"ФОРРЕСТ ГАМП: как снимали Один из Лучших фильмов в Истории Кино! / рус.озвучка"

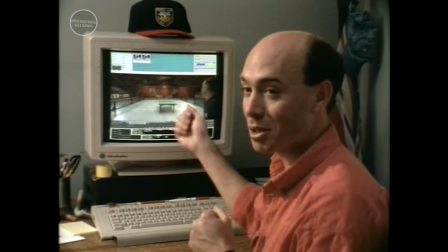45:37 Мы изучали подачу Тома, как он закручивал мяч сверху, и рисовали соответствующий отскок мяча.
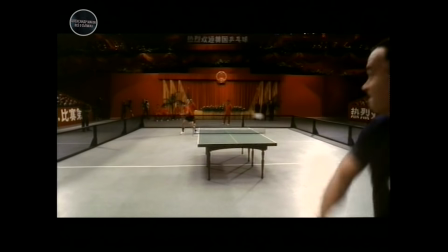45:45 А Валентино всегда отбивал по косой, так что мы в конце концов сделали такую модель, и она прекрасно подошла.
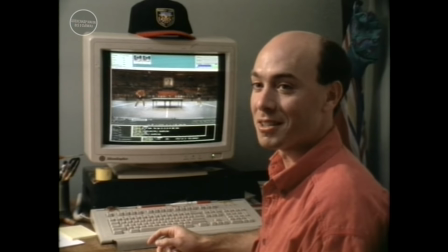45:51 Выглядит, будто они по-настоящему играют. Игра в пинг-понг снималась на студии Paramount.
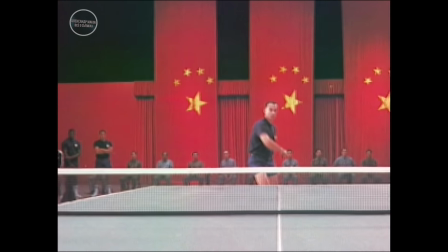45:59 Был только один ярус со зрителями. Все, что выше, дорисовано позже и простроено, чтобы дать ощущение почти бесконечности.
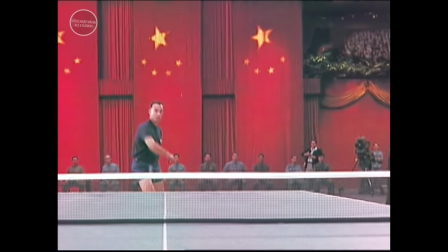46:11 Мы в Китае, выглядеть должно как тот стадион на 100 тысяч человек. Ярусы теряются в темноте, видны только головы, волна за волной. Почти все они были дорисованы. А добавив чуть-чуть шумов, мы создали иллюзию движения.
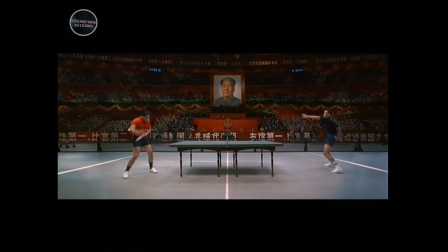46:29 Я так здорово играл, что пару лет спустя меня включили во всеамериканскую военную сборную по пинг-понгу.
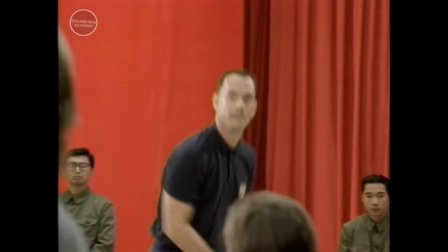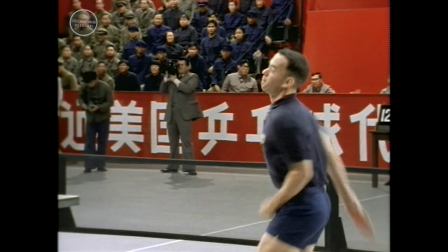Было очень тяжело. Мы просто выматывались, играя в пинг-понг.
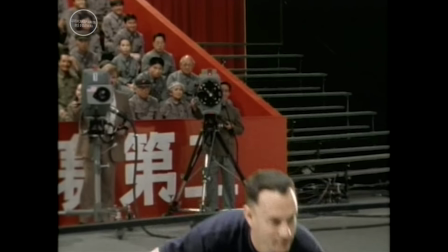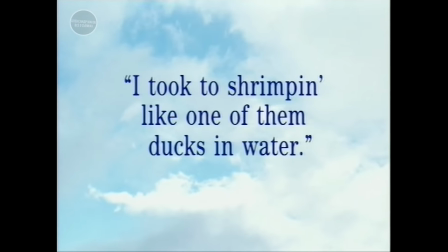46:57 В ловле креветок я был как рыба в воде.
Было забавно, как в фильме Форрест направляется в Байлобатри и начинает ловить креветок.
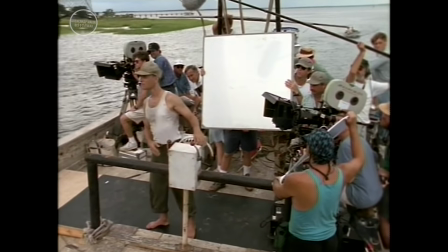47:12 Форрест стал капитаном катера для ловли креветок, ничего в этом не понимая. А лейтенант Дэн обещал ему, что если Форрест займется ловлей креветок, он ему будет помогать.
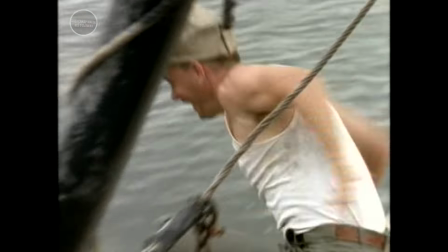47:23 Эй!
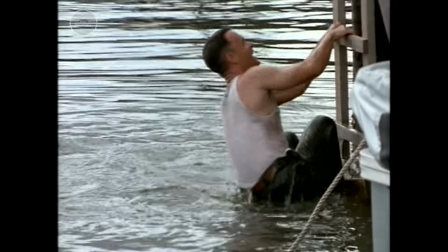47:27 Стоп! Снимем еще раз.
Нет ничего сложнее, чем снимать кино на корабле или просто у воды.
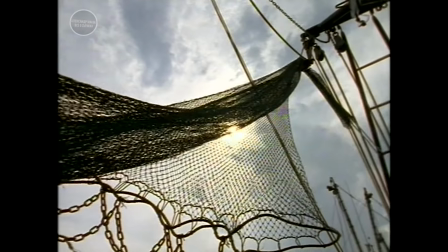47:36 Все двигается, все плывет, солнце заходит, ветер дует, мешает течение и так далее и тому подобное.
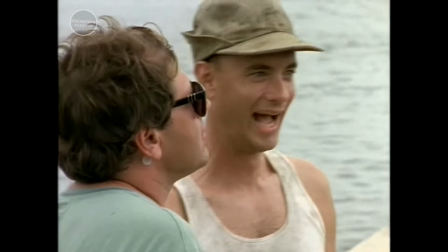47:43 Организация таких съемок – настоящий кошмар. Но дело было летом, в Южной Каролине, вода была теплая, а креветки можно было есть до отвала. А в одной из сцен Форрест и лейтенант Дэн попадают в бурю на своем катере. Тогда Дэн лезет на мачту и бросает вызов Богу, требуя потопить катер.
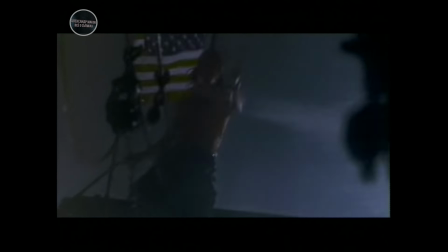48:09 Пора завязывать! Ты или я?
Иногда очень интересно вытащить актера на натуру и заставить его играть, например, сцену в бурю, потому что в декорациях все совсем не так драматично. Каждый раз, когда я входил в декорацию, было так: «Ого! Боб, все намного больше, чем я думал». Обычно, когда снимаешь ураган, все делается в павильоне, строят декорацию корабля. А мы снимали все на настоящем корабле и на натуре, и все за одну
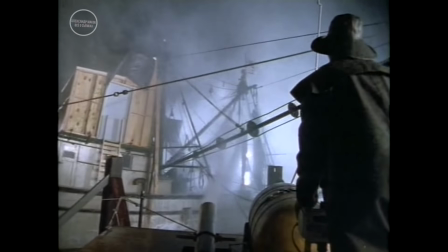48:43 ночь. У нас были огромные водяные пушки, дождевые установки, турбины, которые создавали ветер. Он мне говорил: «Это будет здорово. У нас есть турбина». Вы видите реактивный суперветродуй.
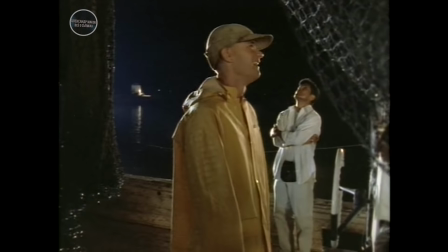48:59 Единственный в мире, первый прототип.
Том, знаешь, что ты должен сделать? Вообще-то да, но когда дадут ветер, я, наверное...
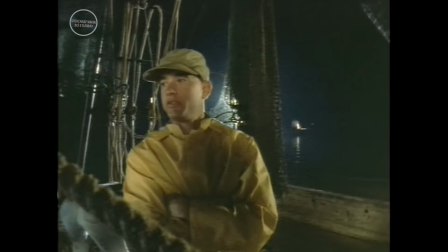49:09 Турбина должна была дуть прямо ему в лицо.
Плохая новость, у них реактивная турбина.
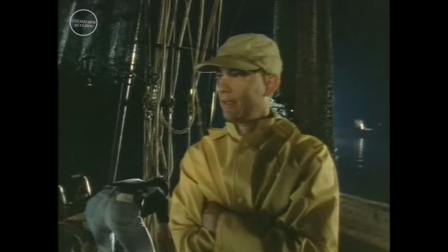49:13 Хорошая новость, я долечу до Атланты на 5 минут раньше расписания.
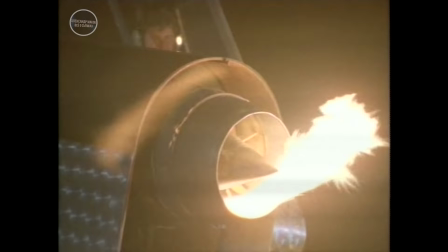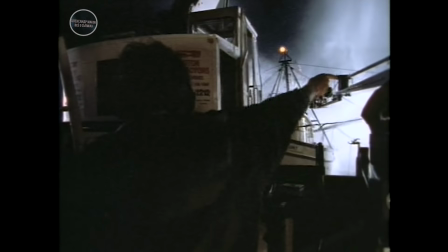49:23 Начали!
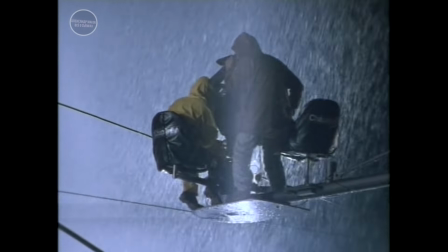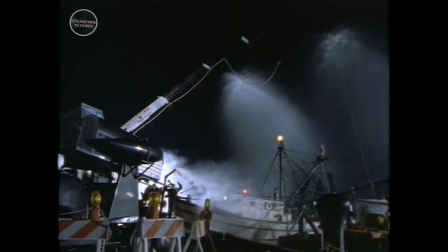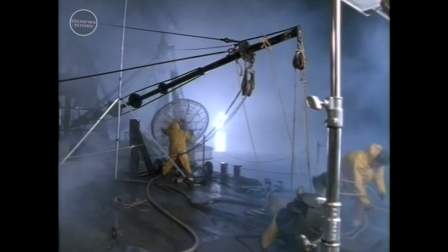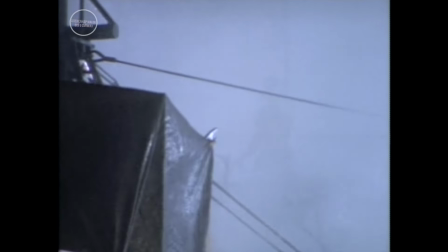49:42 Это было здорово.